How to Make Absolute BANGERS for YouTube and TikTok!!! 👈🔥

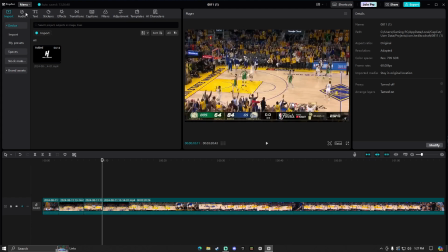So it's looking like this so far. So audio, what I'm going to use, I always have a rough time pronouncing this. I think it's Cuando se la tamor. I don't know how to pronounce this.
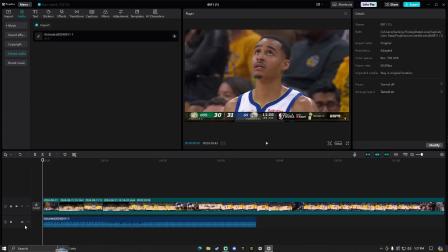You don't want to mute this, though. This is your music.
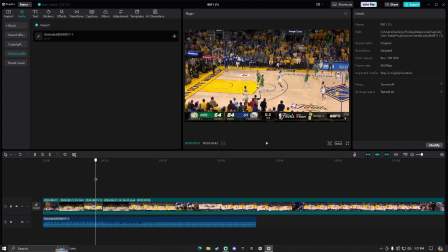You want to keep that. So audio is in here.
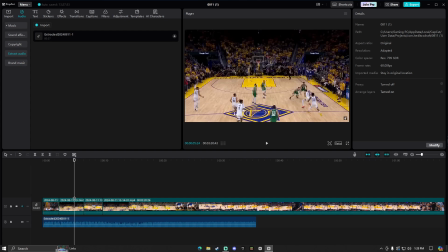And that's good, because basically you want your clips to be on beat with the song you've chosen. So all these little spikes and kind of look like jumps over here is all of the beats you can hear. So you want your video to kind of be in beat with that.
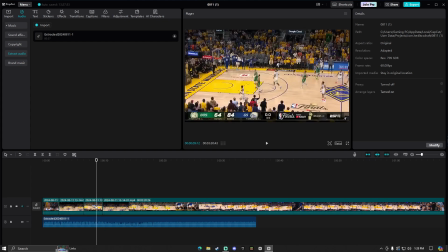you can see that the end of this third clip right here is going to end with the loud beats.
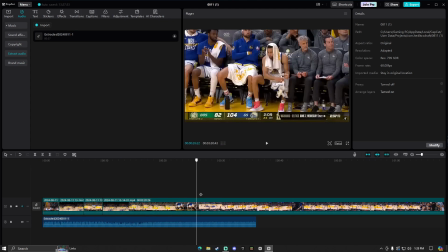And that's good because then you can transition into a different game, which would be good.
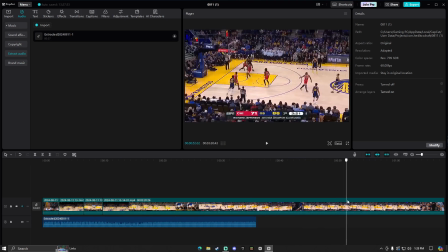So we're going to transition to, we'll use this clip right here.
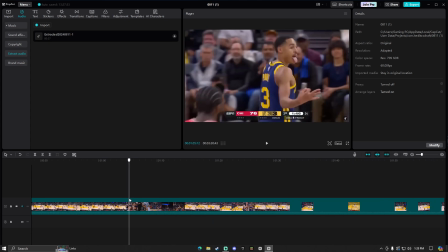If I can get to it. Oh, that's too far. Right about there.
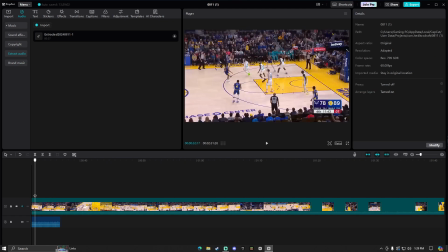So we're going to split, delete the part we don't want. So
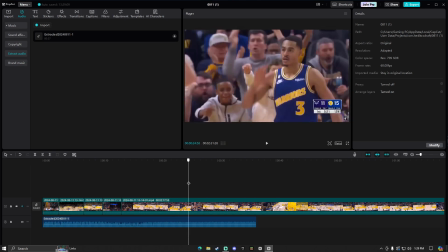just like that. And then we'll take this dunk clip real quick.
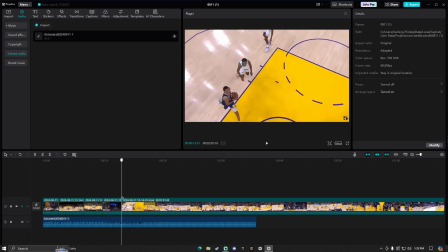We don't need the pass. The pass isn't important. You can still see that the ball isn't even in his hands yet, so you can kind of tell that it was a pass by Draymond. And you don't need the entire clip. That's what a lot of people don't realize, that they add the entire clip.
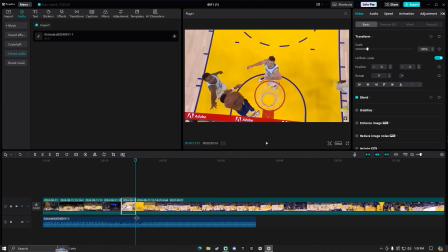It's just going to waste too much time. You want a lot of fast cuts.
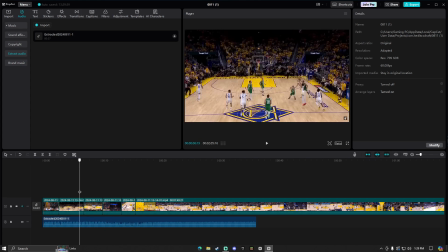So just like this, I didn't use this full clip right here because it was just too long.
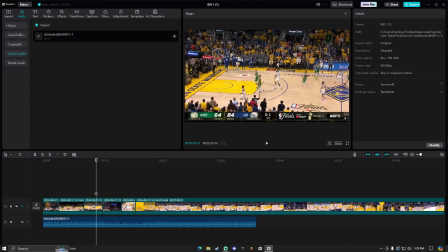It was in slow-mo. I used this clip, basically the entire thing, because it is at normal speed and it was okay to use. This was okay to use. It was faster. And this is just too slow, so we want it to have a fast cut.
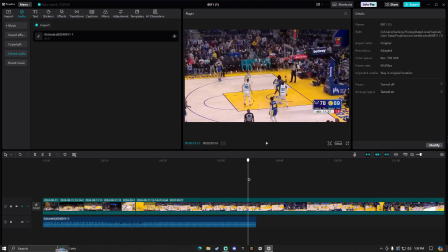Then we'll go on to the next replay that we can find. We'll probably use the one where he sees a baddie or something.
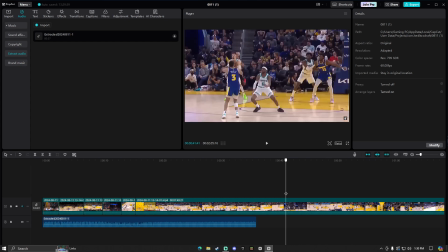Or no, we could use this. This is okay. Because you don't want two slow clips.
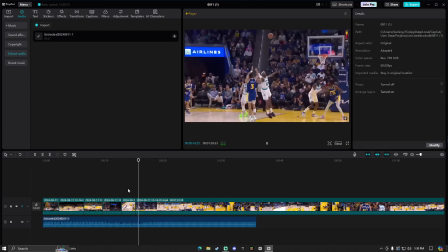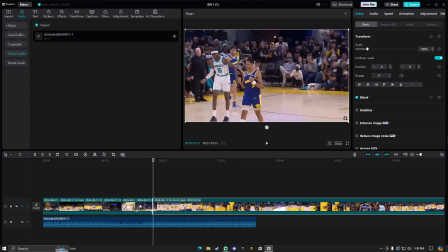And then the beat is starting to pick back up, so you want to split it right there. Make sure it's in line with this audio right here.
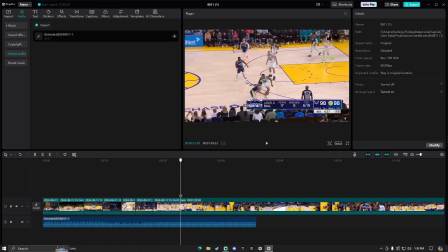This will be good. We could probably just use this, to be honest. We can just
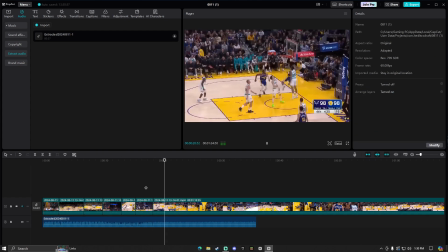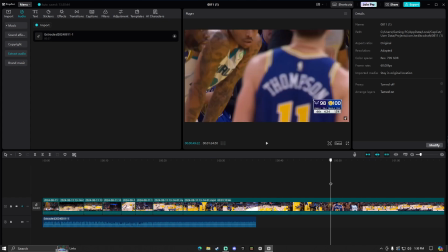perfect, because he got picked up by a baddie, so right here.
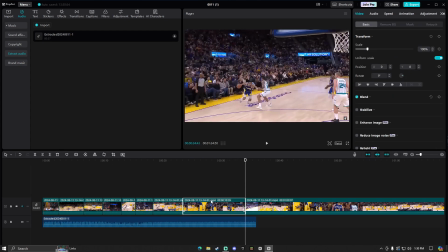So we want to make sure that the beat drop is on that. So okay, so now you can see that he's in front of the baddie right there.
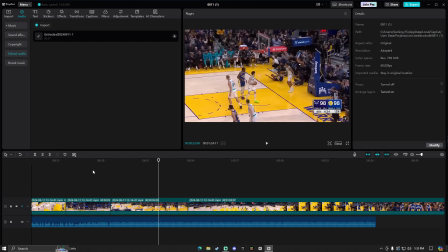We'll even do a little zoom in, so we could probably put a marker here just to remind ourselves that we want a zoom in right there.
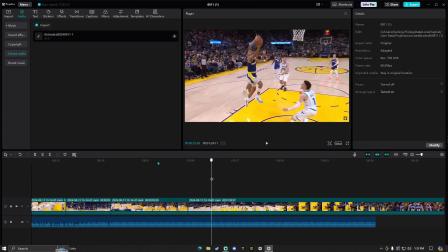Just to zoom in on pool. Let's cut this just a little bit more because we want it to beat drop.
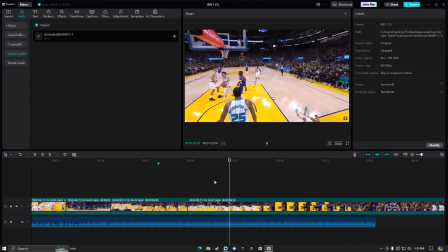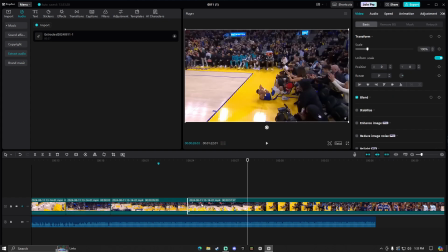Too long. There we go.
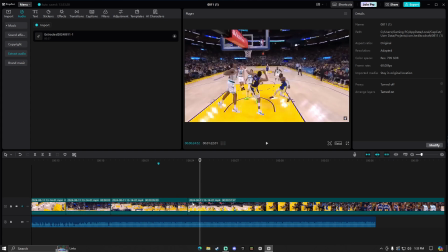Or maybe just a little bit shorter. You want it to be exact. You want to spend as much time on your videos as possible so that it is picture perfect and
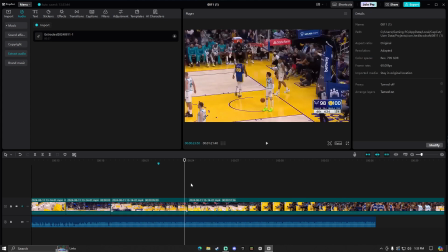you make sure that you didn't miss anything and made the video the best you can. So
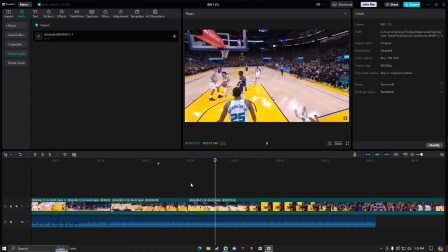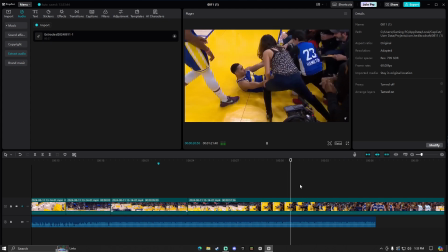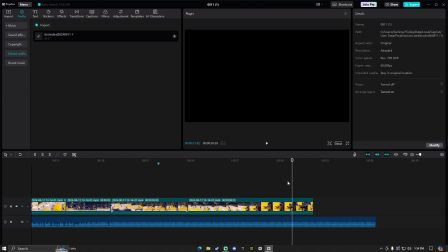that's probably about good. You don't need the entire clip. It's just them picking him up.
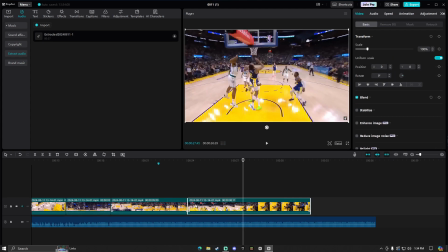Maybe shorten it just a tad bit more to where he points. There we go.
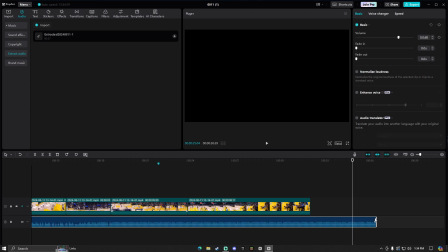And if you can, and if you have the audio long enough, I don't have the audio long enough. I screen recorded for a short amount of time because I kind of wanted to speed run this.
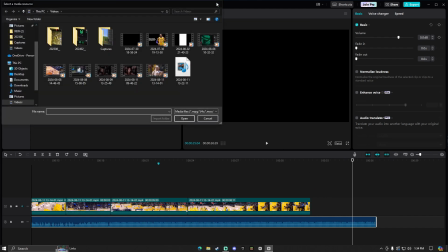You can add an outro because I have an outro that I use for my videos.
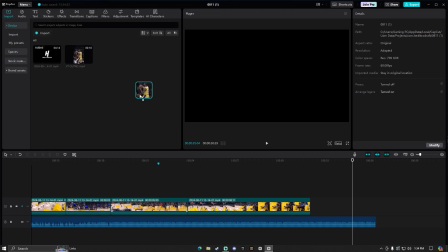Let me go down and import it really fast. It's just an 18-second outro for like and subscribe.
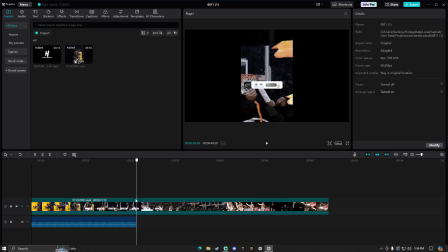But the audio is a little bit too short for that.
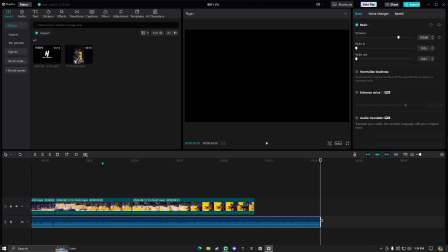So if it's too short, then don't worry. You can just bring this back down.
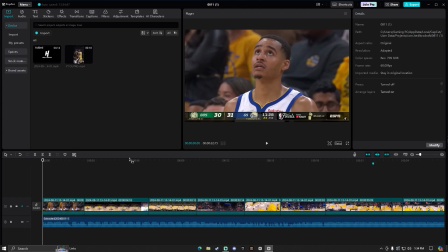But you do not want to leave this at this your video at this aspect ratio, because if you're posting it on YouTube Shorts or TikTok, it's a 9:16 ratio.
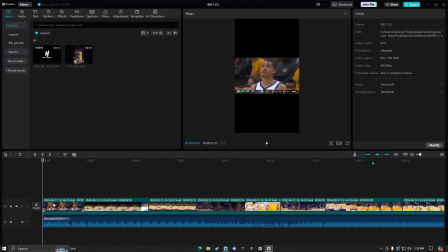So you want to go to ratio right here and 9:16. And now you're probably wondering, well, now they're all small. Now you just click on the clip and then you can just fill them in, just like so.
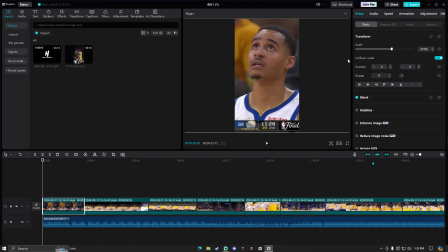And I go one by one just to make sure he's centered, because you don't want him to be like over here or something. You want him to be centered the entire time.
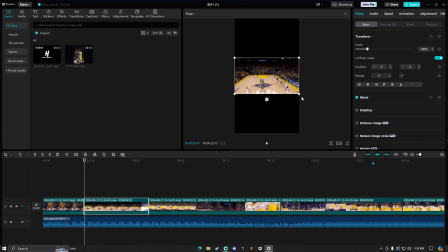So that's probably good. So that first clip is good. Second clip, zoom in. You don't want to zoom in any more than 316 or 315 because that is the fill. You can see 316 or 315 right over here. change the scale. I do 316 or 315. Again, make sure he's in the center-ish.
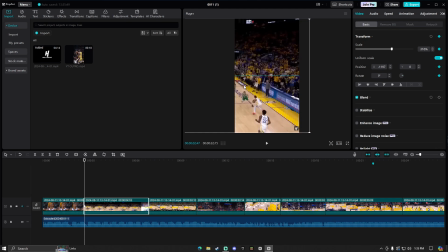But if the clip is over here, then that's okay. If you can't get him in the center, just get him in the center as much as you can. So move it just a tad bit more. Not too much, because then it'd look weird. Just so he's in the center-ish. You don't need to follow the ball. Well, you can, but just not all the way. Just a little bit.
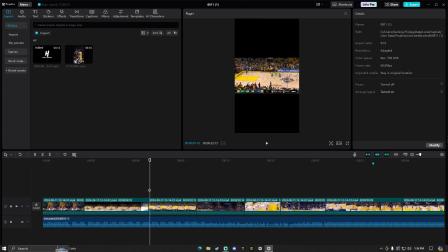And that's okay.
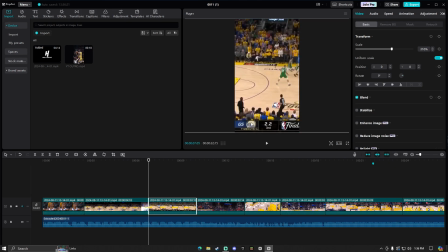So now for this clip, what I like to do with this is, since there's the scoreboard and all that stuff down here, I like to start it out at normal. And as the clip goes on, I like to zoom in and make it just a little bit more hidden. So since this clip is so far away, you'll be able to get more more view, I would say, of the player.
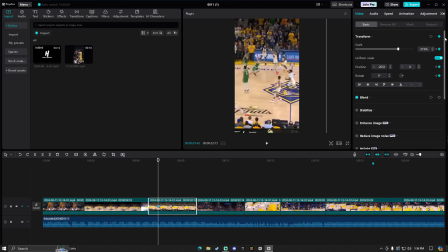But you don't want him to look shaky. So I'm not going to do that for this. I'm just going to do this, follow it to where it goes into the basket, and then put a keyframe there as well.
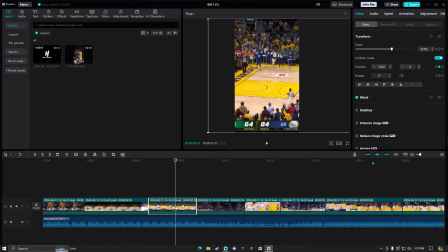Keyframes are very important because you can follow whatever you need to follow or anything like that.
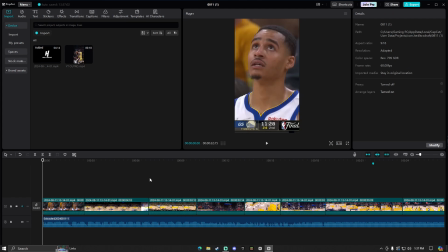So
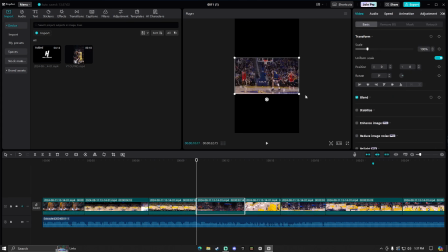there we go. That's okay. And this is just the base of the video. Center the hoop because the ball went in, and we don't need to center him because he's basically in the center there, so
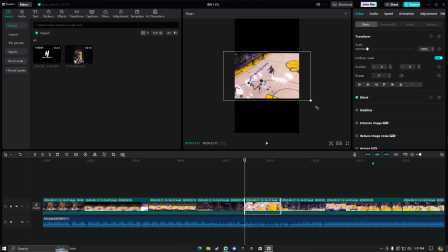that's okay. Now this clip, get him in center.
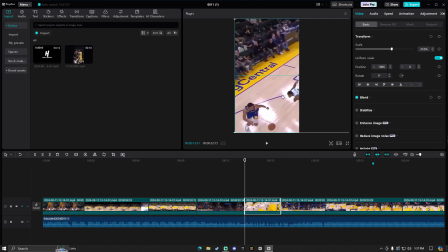If you can't get him in center, that's okay. I'm gonna go all the way to the left
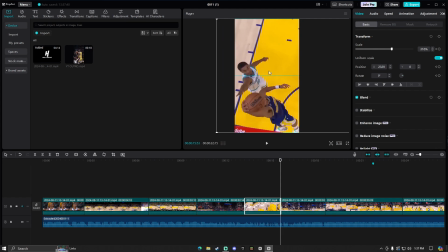and follow him just a little bit. There we go. Go to this clip. And it's just the same thing, so I will come back when I'm done.
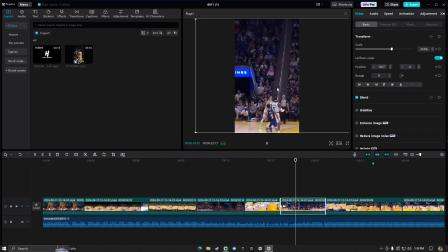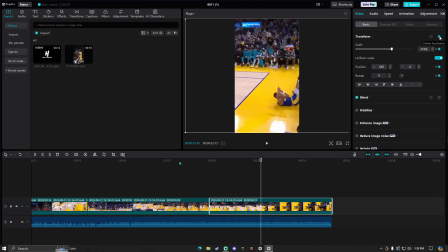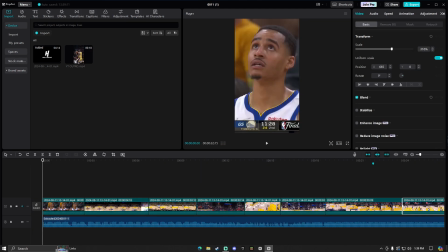I've gotten everything here.